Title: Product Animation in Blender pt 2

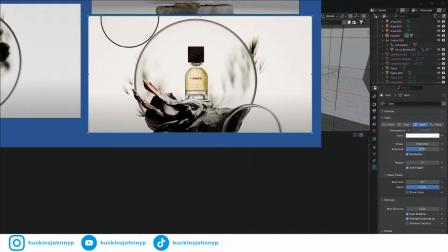4:33 He's got cement and wood here. He's got wood and looks like wheat, some kind of grass.
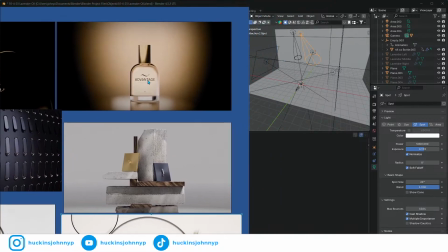4:42 Here it's pretty bland, pretty, well, not bland, it's very
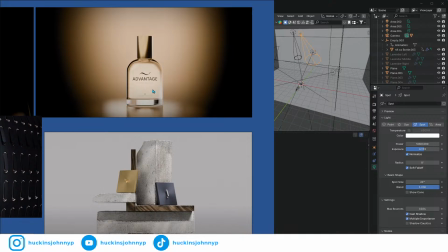4:48 pretty, but also it doesn't have very many props, right?
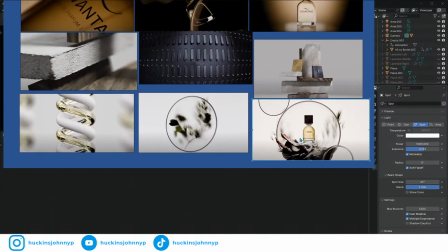4:52 So I was thinking, because we decided to go with, last time we decided to go with a
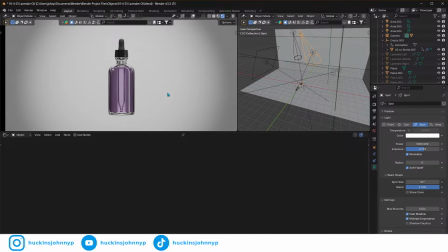5:00 model, a purple fluid here. I was like, well, why not make a lavender oil or whatever? And we can come up with branding later in a later stream. But for right now, lavender oil, what do we want as props?
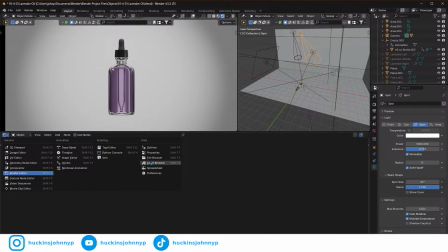5:18 So I went and I brought in, and I'll open my asset browser here, and I'll type in lavender,
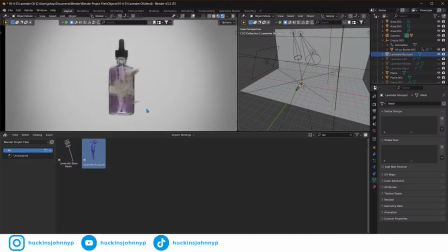5:27 and I'll just drop it right here into frame. I downloaded this, we'll just zoom in on it.
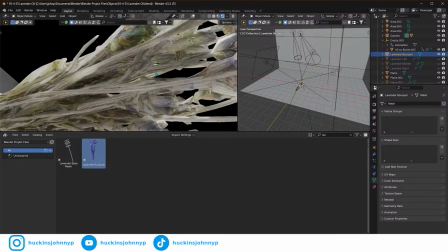5:37 I bought this off of TurboSquid, and it's just a photogrammetry, like a, oh, I forget what you call that.
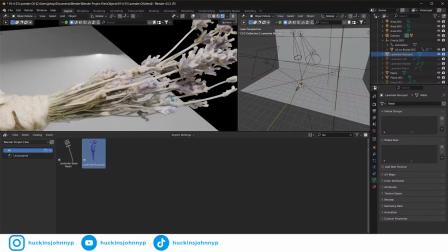5:45 Yeah, it's photogrammetry of a bouquet of lavender.
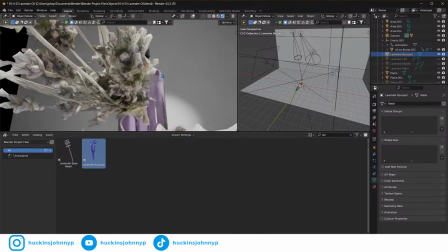5:50 And it doesn't look that good. It's not very high resolution. It's kind of
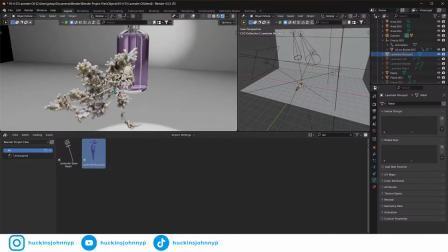5:58 low res, but I went in and I chopped some of these pieces off.
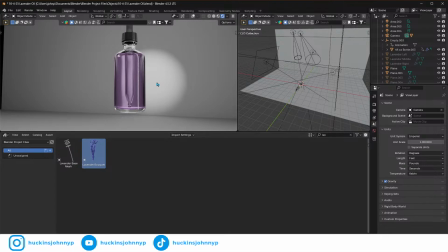6:03 So I'm actually going to delete that. And let's go back to our camera. I just set them up in the scene.
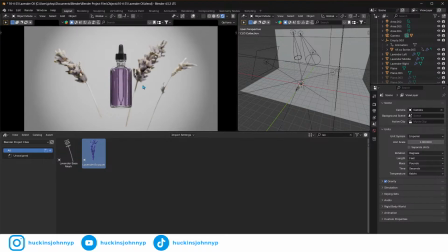6:10 I was supposed to do this on stream, but I just set them up in the stream. I put a, let's
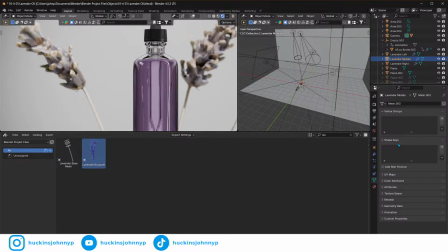6:18 see, I put a subdivision surface modifier on each of these so that it's rounding it out a little bit.
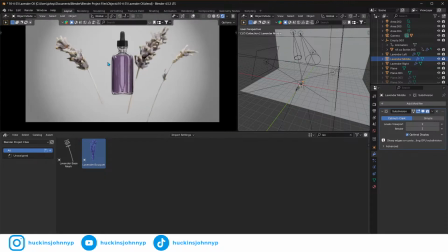6:26 And this is obviously our main focus. So in the shot, I feel like that looks just fine. It's also quite like a depth of field.
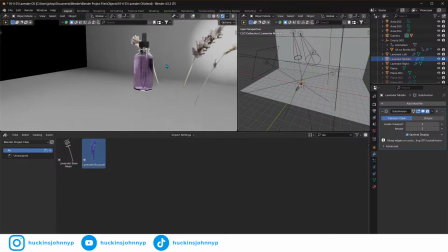6:35 We have a kind of a shallow depth of field here, which means that they're not really going to be in focus, which is kind of the whole point, right?
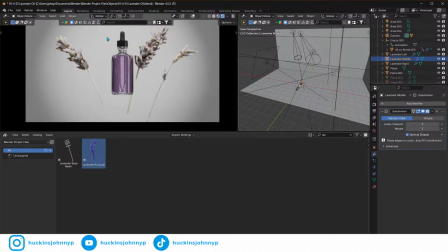6:43 We want to keep it the main focus.
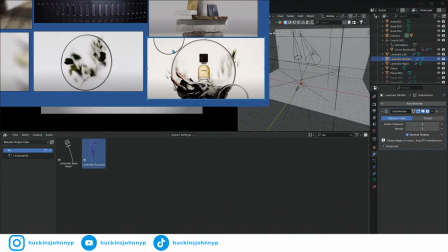6:46 Now, one thing I am noticing looking at a lot of these is he doesn't have, at least on this one, he doesn't have like a front light.
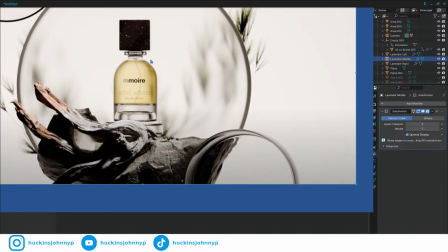6:55 It's being lit from the top completely.
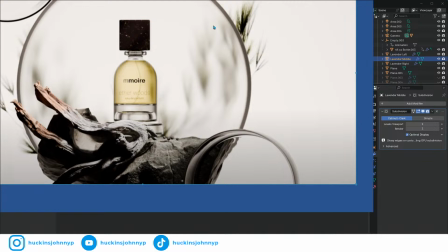7:00 You could see that with these shadows here, maybe top right, which is fine.
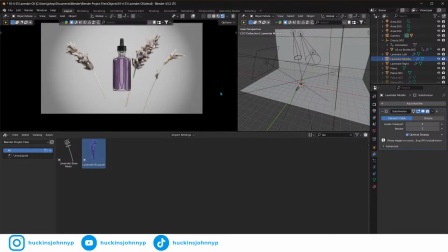7:05 That's okay. So let's, and again, let me know.
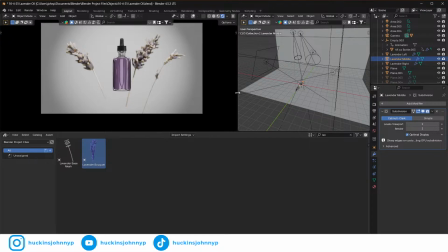7:19 I wish I could type in the chat here on the Streamlabs controller. I can't, but type in chat if you can't hear me, right? Let me know if my audio is too low. I have it maxed out, but I can lower the music too.
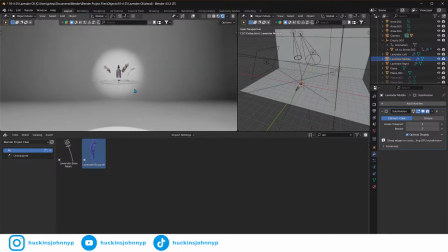7:40 So I also have this piece of glass here.
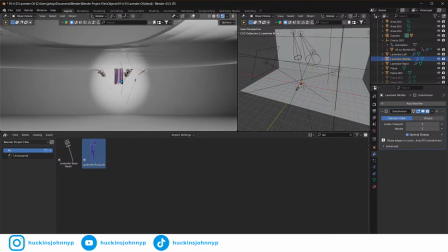7:42 This is another thing he does, where he'll use like a piece of glass in front of the camera to get some really cool kind of shots.
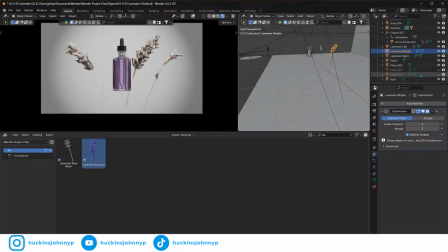7:52 There's another thing I want to do, and I already made it, but I want to remake it again, so that we're doing this all together. So I'm not even going to show you what it was. I'm just going up. Well, there it is. I meant to delete that.
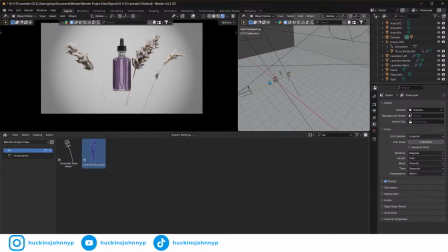8:05 I want to put some glass reliefs in here.
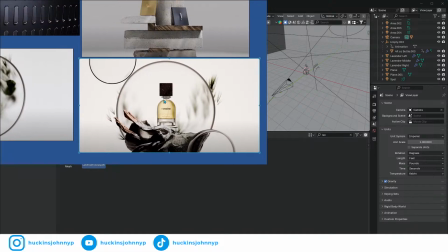8:10 He uses glass, and I really like how it looks.
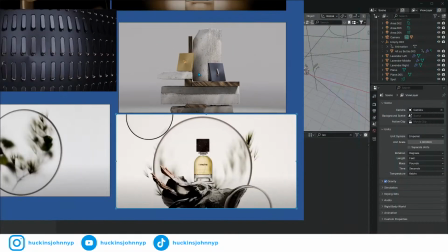8:13 I was thinking about going a little bit more with the construction style thing he's got going on there, but I don't think it would make sense with like a lavender oil.
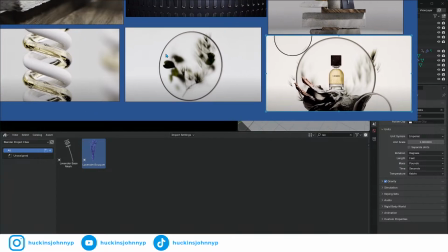8:20 So I think we're gonna try and use the same glass relief that he's got going on.
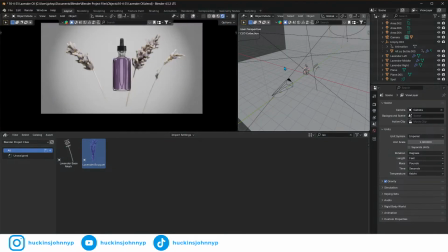8:26 We're just gonna use it in our own way. So he's got spheres here. I don't really wanna do spheres. I feel like, especially with this long spindly flower, I feel like it would look cooler if we had like flowing glass coming behind.